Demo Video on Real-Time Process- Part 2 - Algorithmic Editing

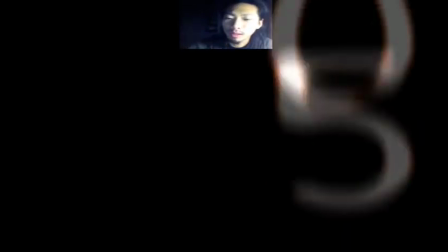(3:58)
Of course, right now just a boring number video, so I'm gonna use a real video to see how
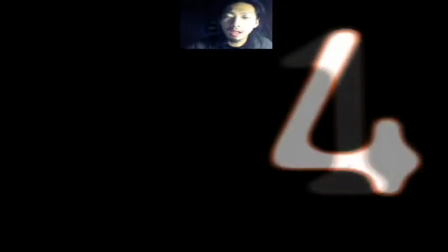(4:05)
this algorithm editing can work in a real
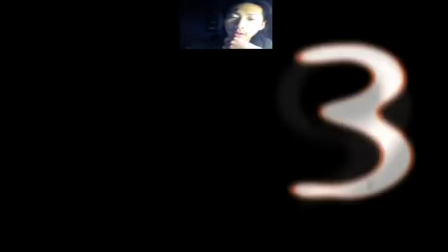(4:12)
instrumental film or other video kind of editing process.
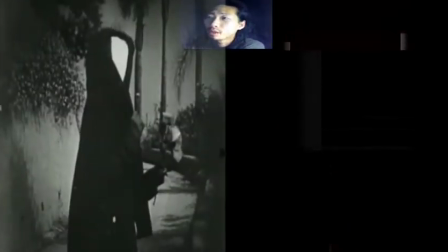(4:17)
So right now I'm bringing in Matches of the Afternoon by Matt Aaron,
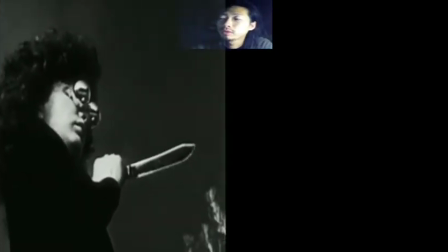(4:23)
and just a few clips, few sections of the film into one larger clip.
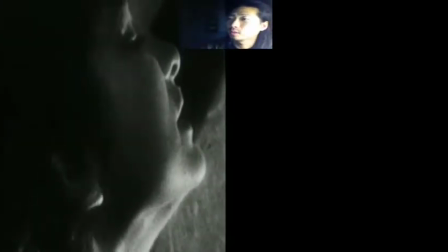(4:31)
It's about 20 seconds long, and we're gonna start processing through algorithm editing.
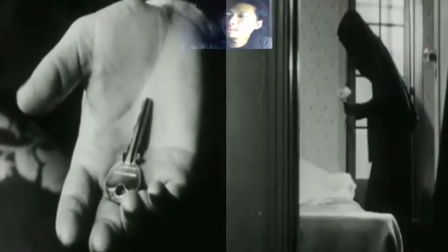(4:42)
I can see the sequence sort of jump back and forth, one another.
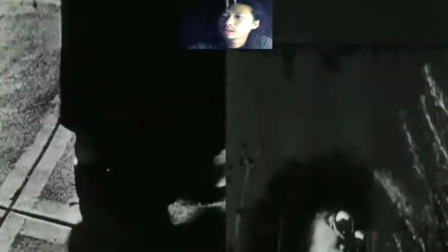(4:50)
Sometimes they overlap. Sometimes goes beginning and middle, halfway between middle and end.
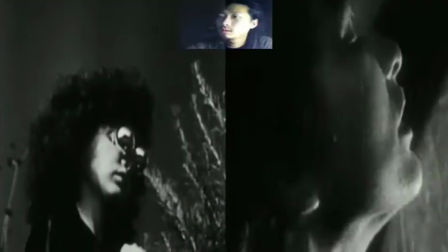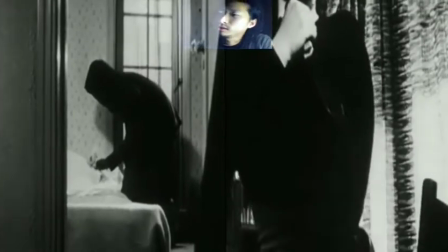(5:04)
looking at it already, you're seeing new types of montage.
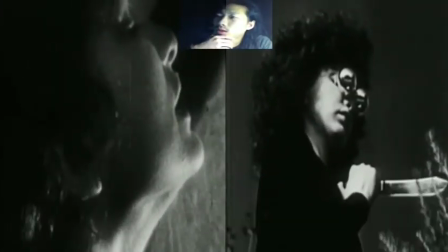(5:10)
Uh,
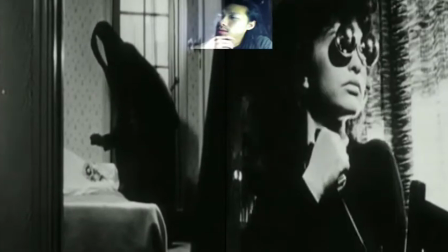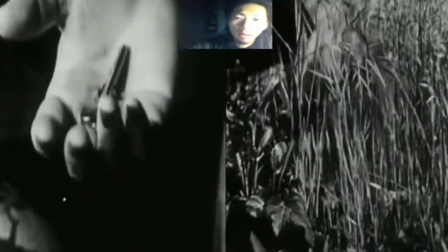(5:16)
it's different from the original editing, and I'm gonna put in the crossfade again
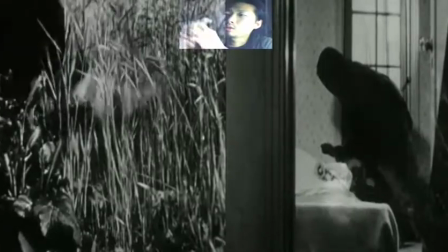(5:24)
of another clip that's also doing this algorithm editing.
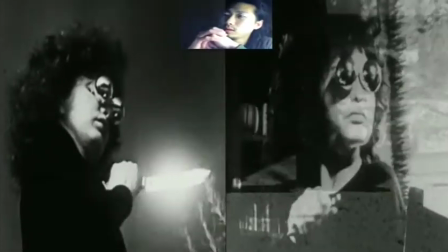(5:34)
Now we get sort of even more interesting compositions and sequences.
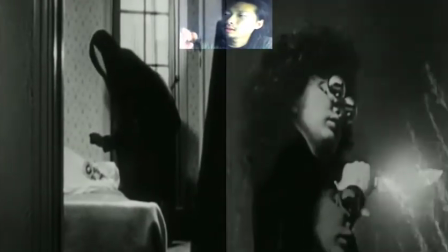(5:45)
Two modern sort of overlap, and biggest figure.
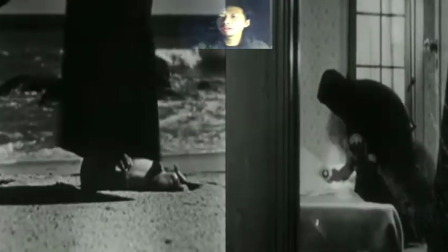(5:56)
So like the result can be more free and kind of somewhat endless in a sense.
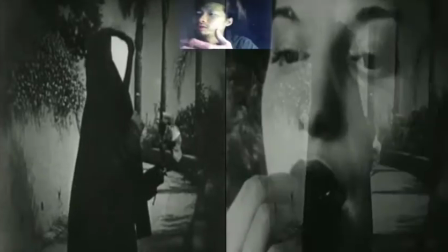(6:04)
Depends on by chance one image will overlap the other, creates a new type of meaning, new type of feeling,
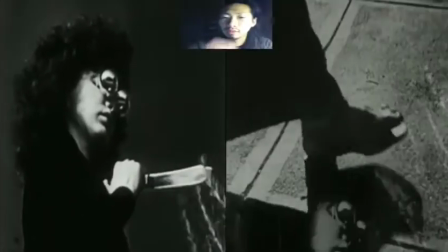(6:11)
and so that's idea of algorithm editing.
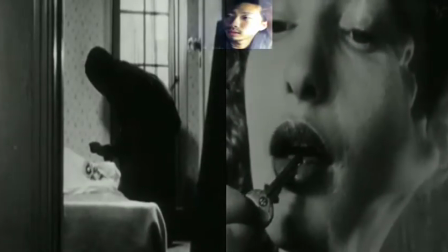(6:18)
Somewhat like a closer type of process than as dreams, so we don't have to
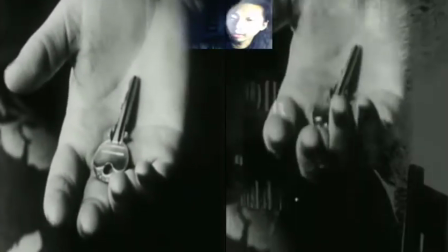(6:27)
take each timeline, take each part of the film and edit the way exactly how it's supposed to be.
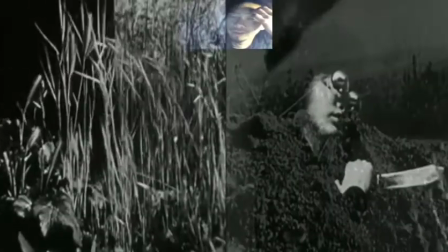(6:35)
If it doesn't supposed to be
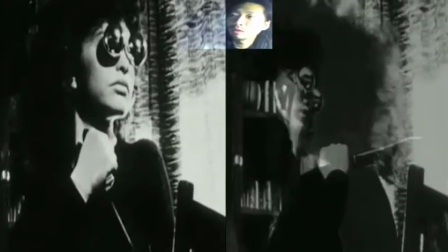(6:40)
in a really strict linear manner, then this gives a sense of shifting, constantly influx, moving, changing,
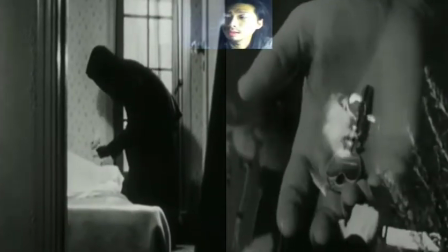(6:50)
unpredictability and things like that.
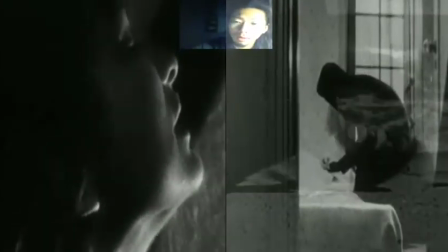(6:52)
And I thought really this idea suits the project, this idea of dreams,
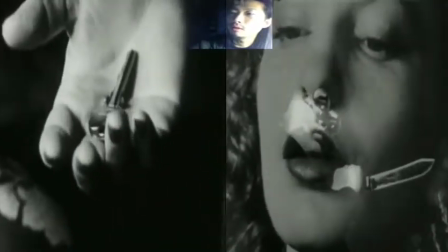(7:02)
by using this path of chance process in editing.
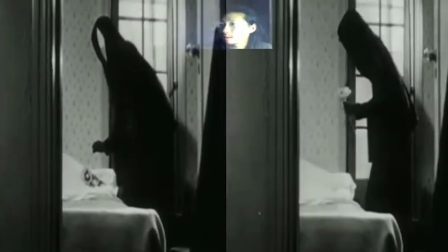(7:09)
Now that I'm going to
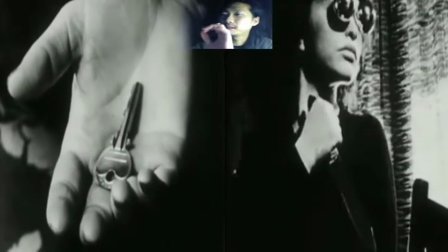(7:13)
take to a kind of next step again, having sound to control the amount of fading,
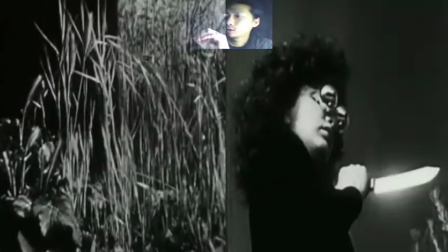(7:22)
crossfading to the second clip,
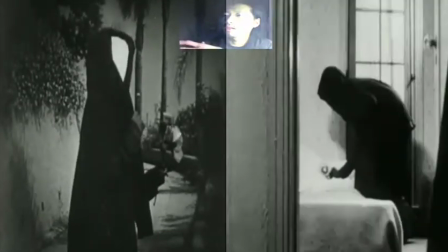(7:25)
and to have sound to directly edit the film in real time,
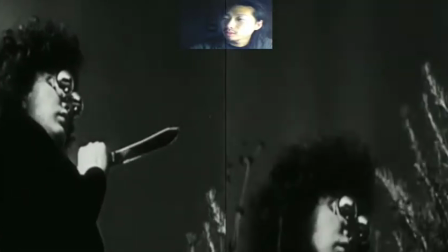(7:33)
and see how it goes with this film.